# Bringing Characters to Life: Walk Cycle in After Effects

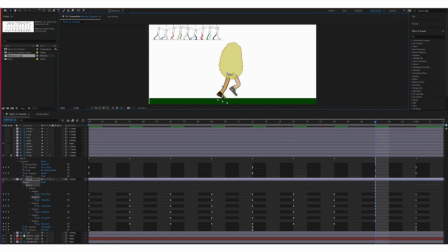820s
After that, I animate the arms.
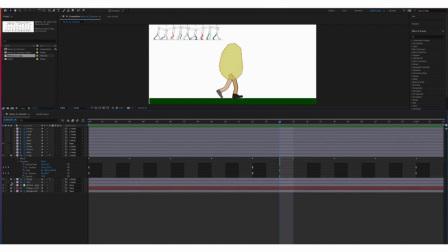827s
The arms move in the opposite direction of the legs. So when the right leg moves forward, the left arm moves forward.
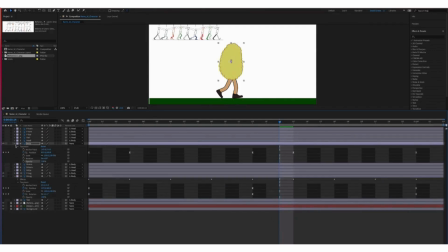837s
This creates balance and makes the movement feel more natural.
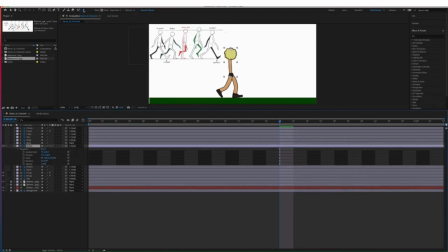845s
Once the main animation is complete, I reveal the remaining layers and
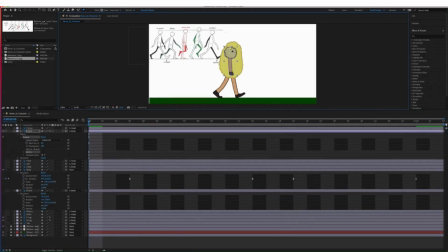852s
begin refining the motion.
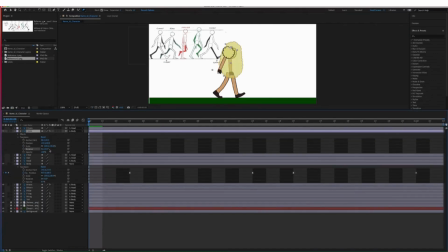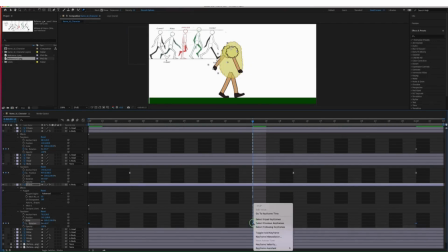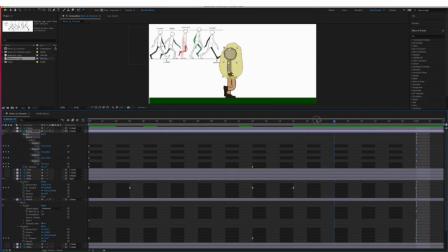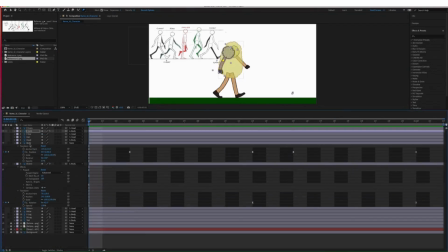883s
At this stage, I apply key animation principles.
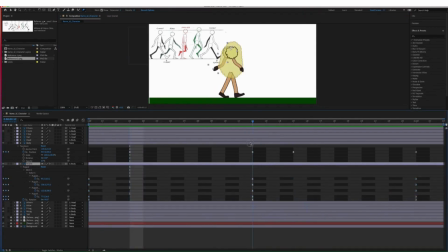891s
For example, I add follow through and overlapping action to enhance realism,
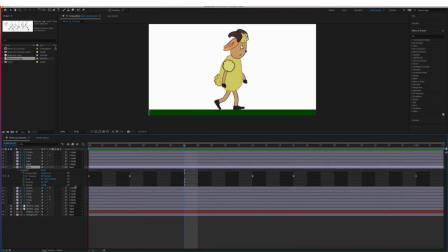898s
especially in secondary elements like ears and tail. I also fine tune the timing and spacing between keyframes to improve the overall smoothness.
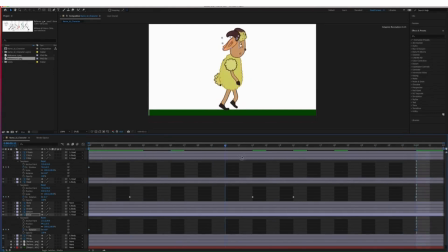Finally, I preview the animation and make any final adjustment. And now the walk cycle animation is complete.